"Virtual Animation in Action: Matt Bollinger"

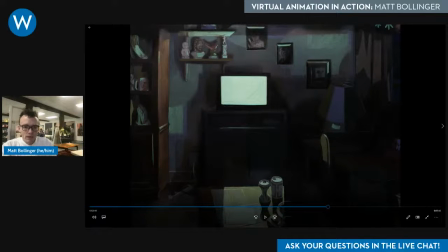And like I was saying about the car interior, I had the idea, I sort of believed in the space so much that rather than painting a second dark version of the painting, which would have made it would have been much more practical, and I would have gotten two paintings out of the project.
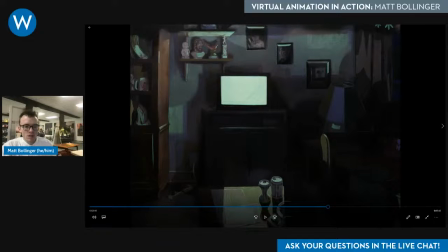But it, to me, it made more sense to sort of turn the lights out in the painting. So I mixed up a big cup of a kind of dark purplish glaze and washed over the entire painting, except for the screen, and just rebuilt the tonal structure with the light turned dark.
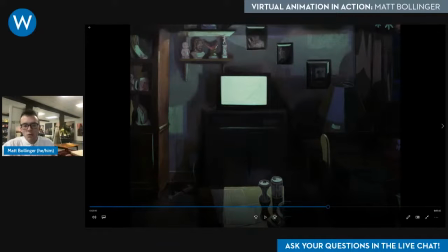So the paintings have that kind of history built into their surface that I think the animation shows, but also that in the painting itself in the real world that it shows. Again, I wanted the spaces to reflect the people that lived there and their history.
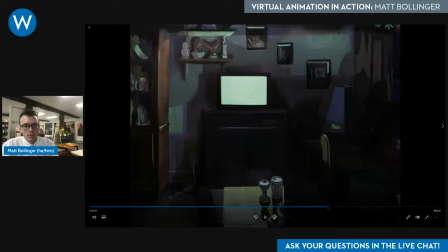So in the tracking shot where I moved across the wall, there are the three men in framed pictures. And I see this as the sort of patrilineage that is mostly absent in the video. There's a soldier
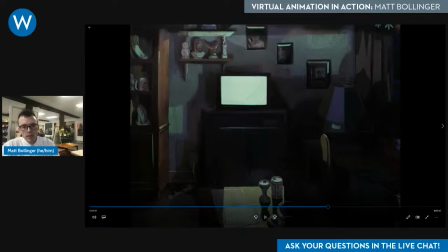who we might assume is the father, and then there's an older man, and then there's a young man in a cap and gown, kind of graduation photo. In my mind, that was the young man that we see at the beginning, who, although he graduated, has still kind of remained at home,
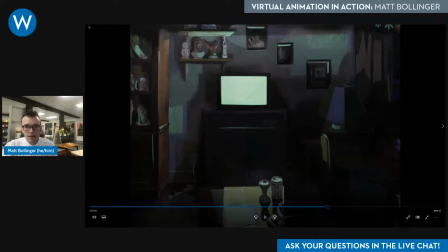you know, effectively staring at the train, thinking about where he might go. All right, we can keep going.
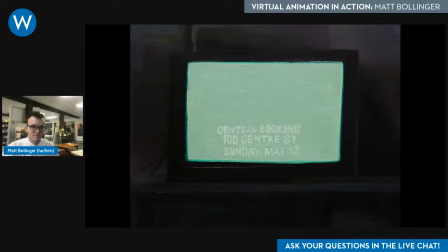I'll back you. You can clear your name, Polly. I've got exposure on this one. Babe, I never told you.
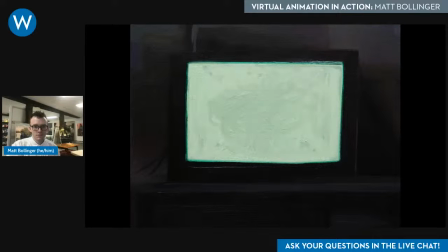You did this to us.
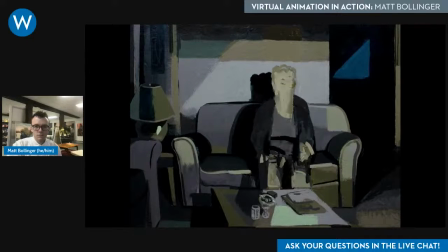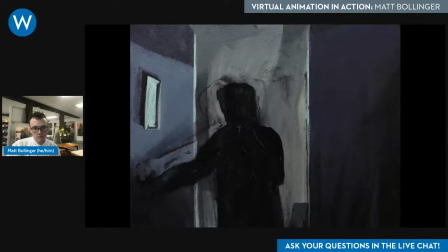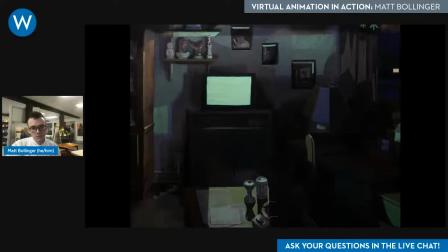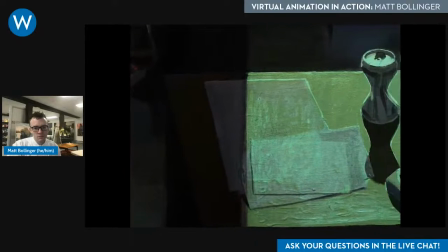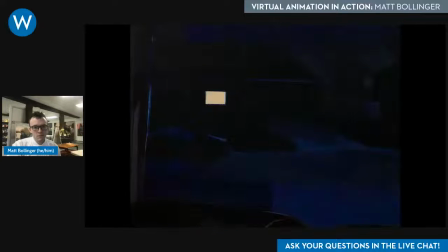Thank you.